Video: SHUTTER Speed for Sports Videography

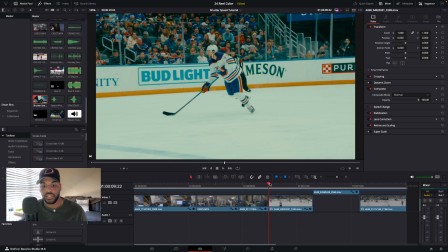8:16 Like I said, it does. If you don't have an ND filter, it's not going to look the best, but it does save you some heartache if you feel like your footage is just a little like too smooth.
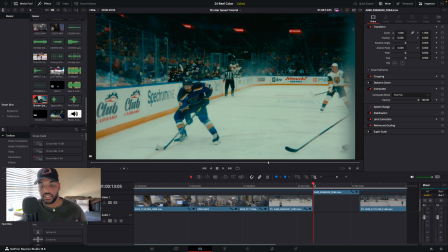8:31 So this next shot here, this is another good one. This is slow motion, so this is shot in 60 frames per second, and you can just see, for us on the ice, you can always tell because when they skate stop, or if you get a puck hit at you,
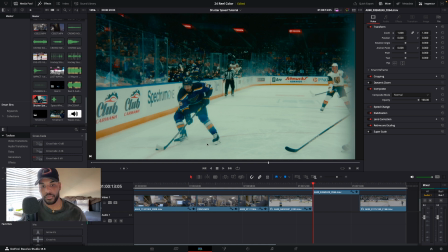8:50 it's really sharp. So he does a skate stop here,
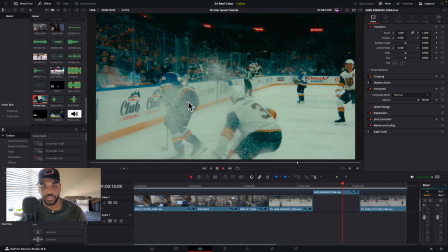8:54 and you can start to see the ice crystals pop up like that. And the only way you can get that is if
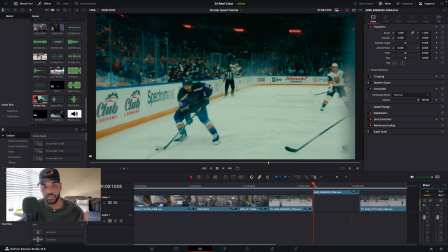9:02 the shutter is cranked up or the shutter angle is all the way down. So like I said, we shoot at usually 72, try to get to 60 degrees shutter angle,
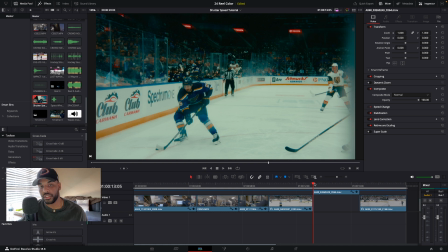9:17 or if you have a shutter speed, try to get that 1/320, 1/400, somewhere in there. And yeah, so this is the look that we go for. Again, you guys are more than welcome to
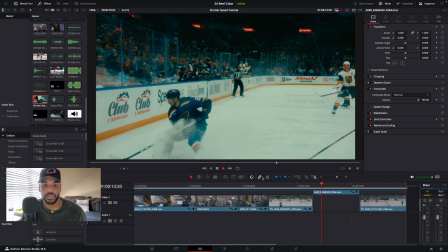9:33 shoot the way you want to, but I just think this gives it a cool look, and it's very sharp.
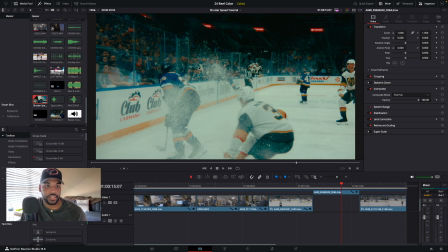9:39 You can see all of this ice kind of popping up here.
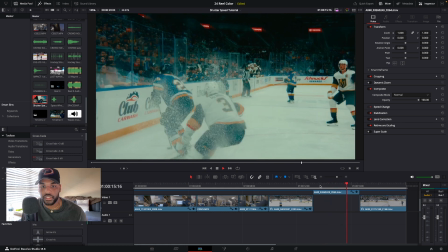9:46 A lot of details you're able to catch from here, which is really cool. Same thing here.
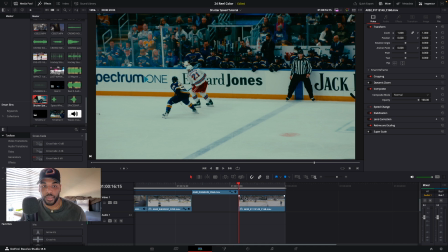9:55 This was slow motion as well, but we sped it up just a little bit, or I sped it up just a little bit, to give it a really nice sharp feel. And sometimes I don't speed it all the way up. Like this isn't exactly 24 frames per second.
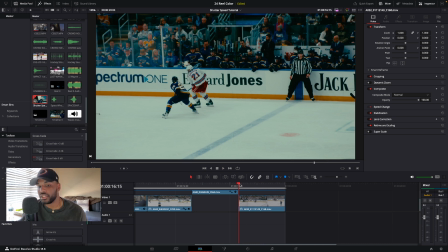10:15 It's like 50% slower than what it should be, but it still gives it, I feel, gives it a nice real cinematic look.
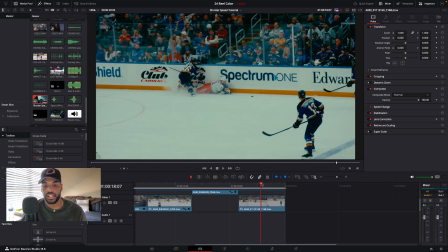10:25 As you can see the ice kind of kicking up here, just real sharp.
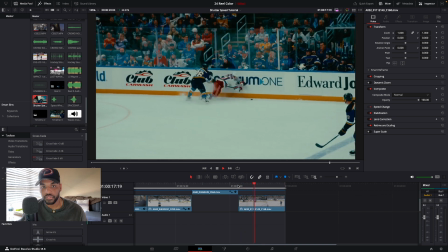10:32 You can see all the movements here. So there's no right or wrong way to do it.
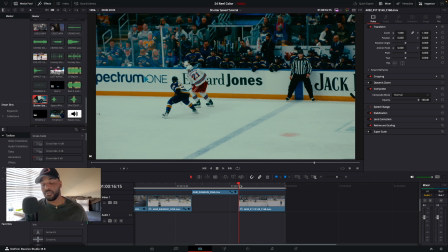10:39 This is just the difference ways that you can use your shutter speed to give you a certain look.
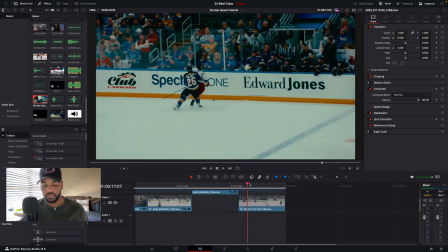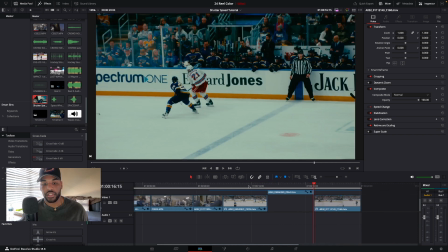10:52 Yeah, so if you have any questions, obviously you can tell the difference between this, right?
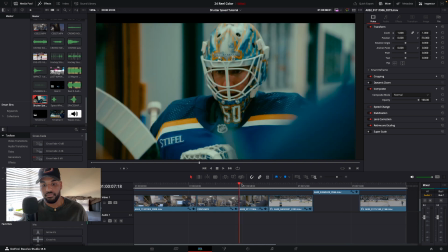10:59 You can see all the details coming, everything's sharp in this, right?
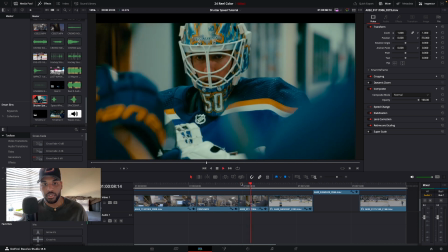11:07 Like this is smooth, cinematic,
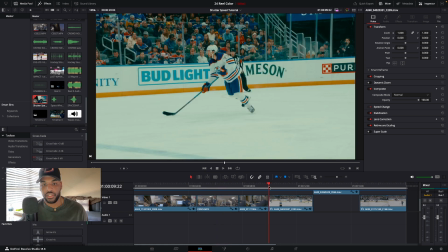11:12 smooth, motion blur, no motion blur here.
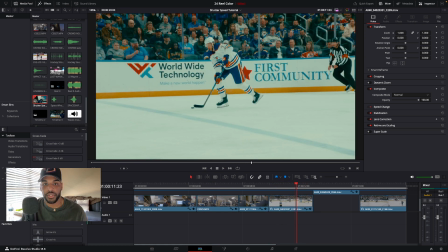11:20 There is no motion blur. If there was motion blur, you would be able to see
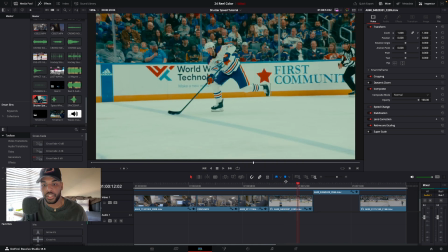11:27 kind of a smooth space in between the different body parts.
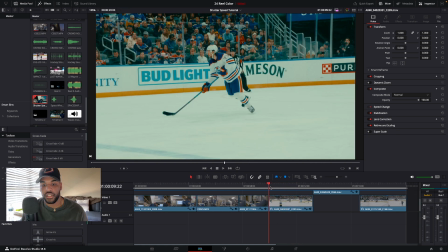11:34 But it's choppy, it's rigid, and you can only do this by cranking the shutter speed up or taking your shutter angle down below 180 degrees.
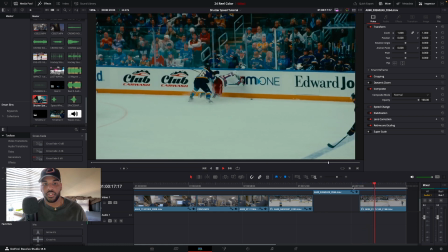11:48 So yeah, hope you guys enjoyed this tutorial on why you can shoot different ways,
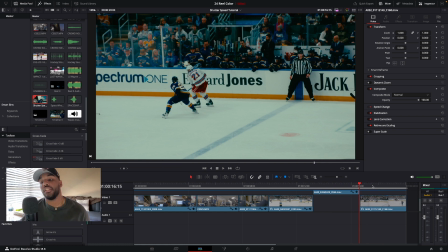11:53 why maybe you should think about shooting different shutter angles, shutter speeds. If you guys have any questions, let me know down in the comments.
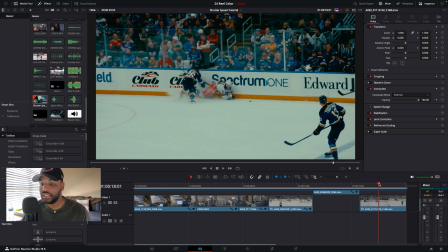12:01 I'll be more than happy to help you out. And yeah, keep shooting.